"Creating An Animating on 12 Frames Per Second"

Hello everyone, it's Incredimations here. Today, I'm going to do another animation challenge. Now, what is the challenge? Well, it's creating an animation on only 12 frames per second. 12 frames per second means that for every second that lasts in the animation, it'll have 12 different drawings in it. The biggest rule that I'll restrict on myself is that I'm not allowed to add any extra frames to make the animation feel more smooth, nor retract any frames to make it feel snappier or choppier. Whenever I usually animate, I do a mix of 12 frames per second for most frames, 24 frames per second for fast motion, and 8 frames per second for choppier and more precise motion. But today, we'll see what an animation of mine will look solely on 12 frames per second. Alrighty everyone, let's start the challenge.
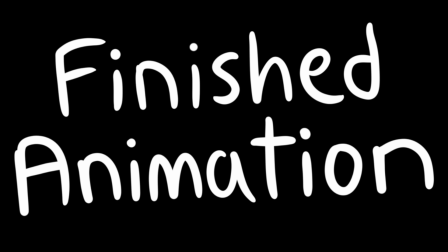47s
So before I show you my process, I'm actually going to show you what the finished animation looked like so you can have a clear idea as to what I'm describing in your head.
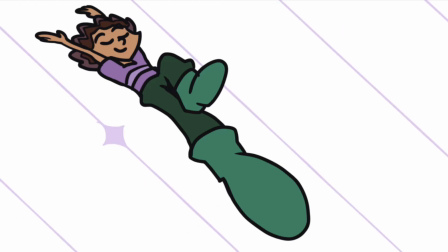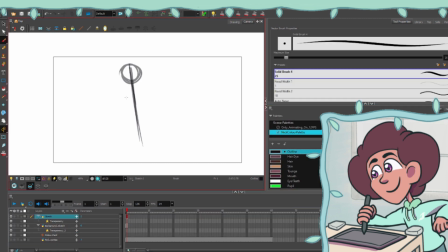62s
Alright, so at the start of the animation, I wanted to have Nick in a confident pose,
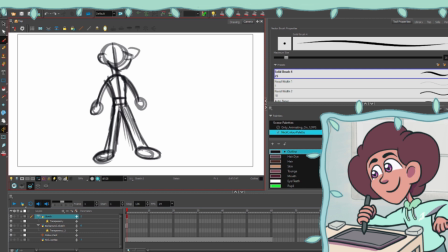67s
like just basically like standing confidently, having the camera look up towards him in a worm's eye view. And I've noticed that I don't usually animate like this. I noticed how drawing Nick in a worm's eye view at the start was a little bit tricky, but I figured it all out and it all turned out quite well.
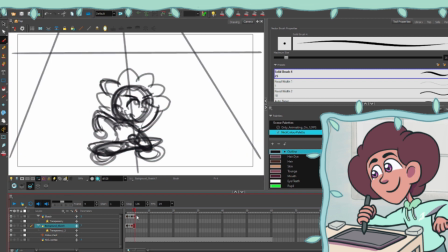85s
And afterwards, I just showed Nick going down towards the ground in preparation for his jump.
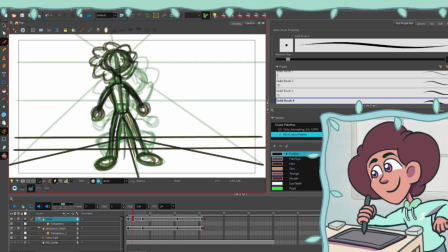89s
I really wanted to use the lines in the background to really mimic a 3D space.
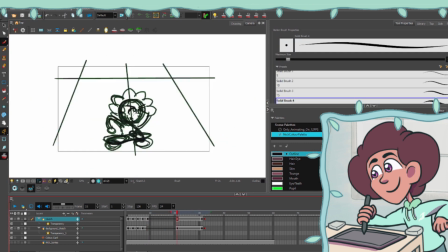94s
Yeah, I felt like that I showed it quite well with the simple grid pattern in the background.
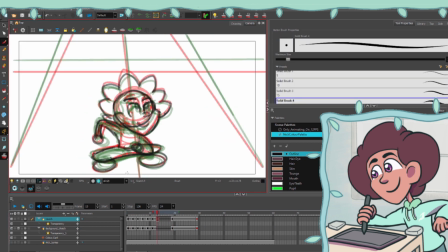99s
I think it gives enough information to show that there's a camera and it's pointing up at Nick at the start and then it goes down and prepares him for the jump.
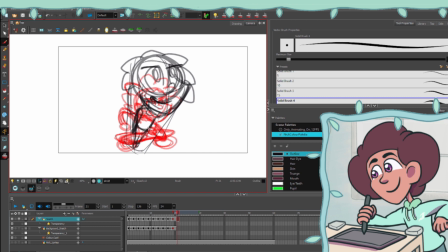109s
After I was done drawing the frame where Nick was preparing to jump, I decided to show the key frame to when he is actually in the sky.
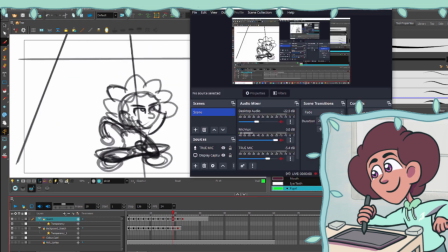117s
So I wanted to connect the two frames with Nick on the ground and then him going up into the sky.
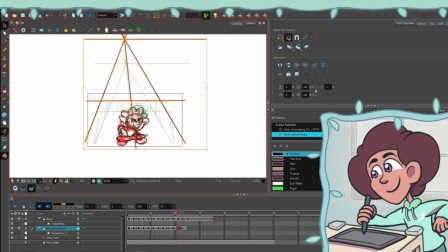123s
So I decided to mostly wing it between these frames and add the frames as I go on.
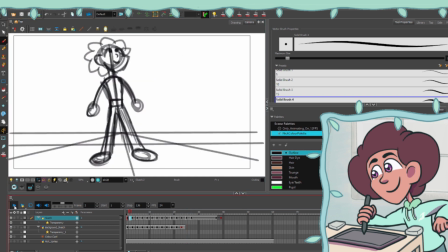128s
I found that it really helped connect the frames together to really emphasize Nick's jump.
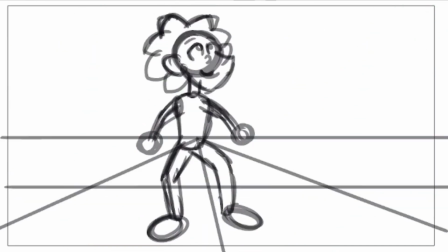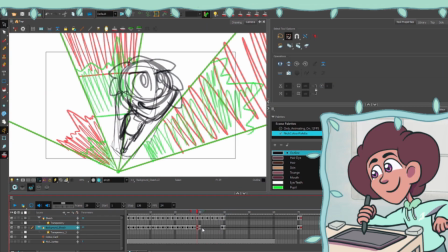139s
Next, I decided to add a few frames here and there before moving on to the part where Nick curls into a ball.
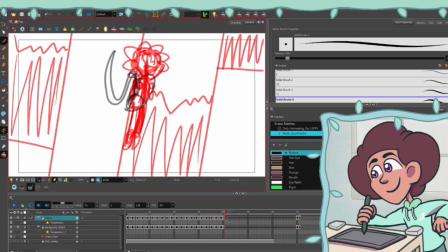145s
So during this part, I actually wasn't sure where Nick's legs were supposed to go initially.
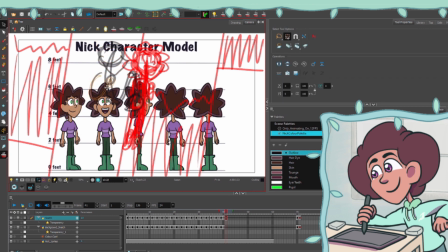150s
I initially made Nick's legs go quite far out, but I figured that it didn't look right,
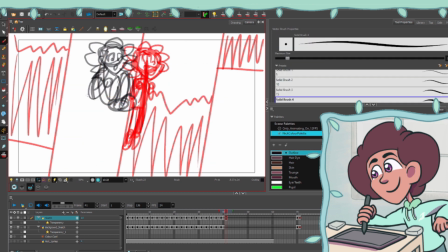155s
so I moved it closer in, and it definitely gave a stronger appearance for curling up into a ball for him. Afterwards, I wanted to add some squash and stretch for his legs for the next few frames.
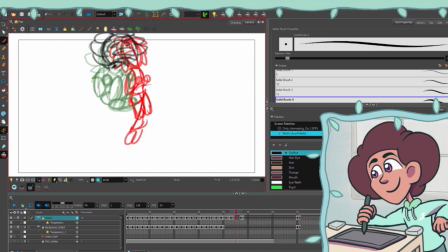165s
I really felt like that this really emphasized the arc that I wanted Nick to go in when he curls into a ball.
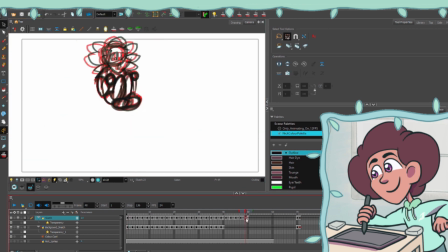171s
And I also think it strongly helps the transition of Nick's legs going from straight down to being bent.
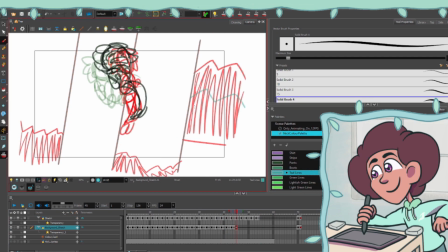181s
Next, I moved on to the part where Nick starts falling from the sky. In this part,
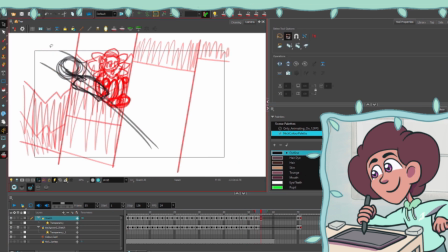185s
I initially struggled with the perspective of it because I'm having the camera once again go below Nick to emphasize the fact that he's falling from the sky.
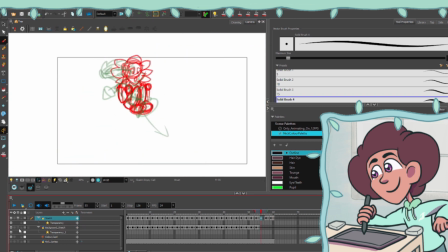194s
So to help out with this, I decided to emphasize the foot and make that the focal point of the animation.
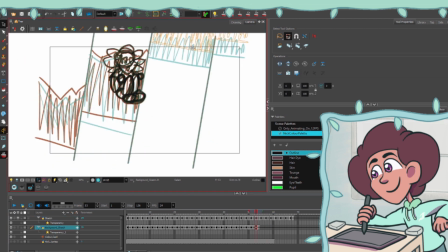200s
I found that having a focal point really helped out the perspective of this animation. And I also decided to have all of Nick in the camera so he can remain fully in focus.
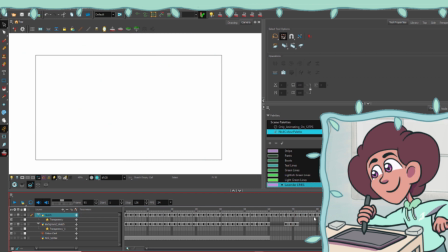210s
In addition to this, I also added lavender stars falling from the sky to really help show Nick falling.
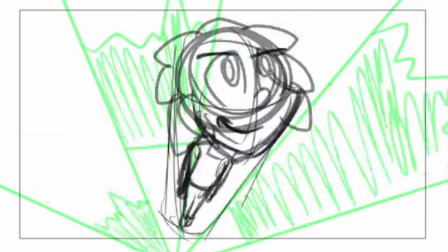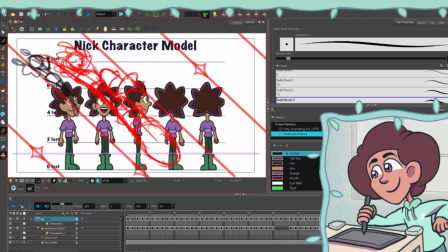222s
After I worked on the part where Nick fell from the sky, I wanted to work on the part where it shows Nick land on the ground.
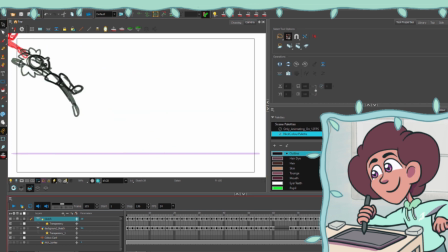227s
For this part it was kind of tricky to show the scene cut from Nick falling from the sky
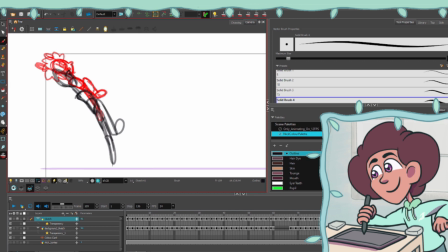232s
to Nick landing on the ground because I wanted to show the ground for a bit before I showed Nick.
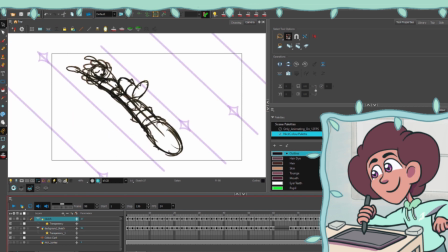237s
However, that would obviously break the rules of the 12 frames per second challenge because I can't use the same frame twice.
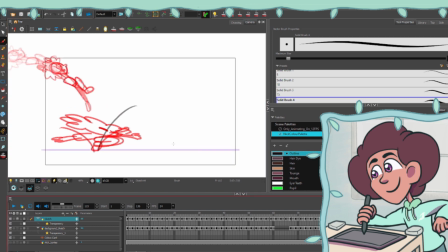243s
It has to be at least a little bit different for each frame.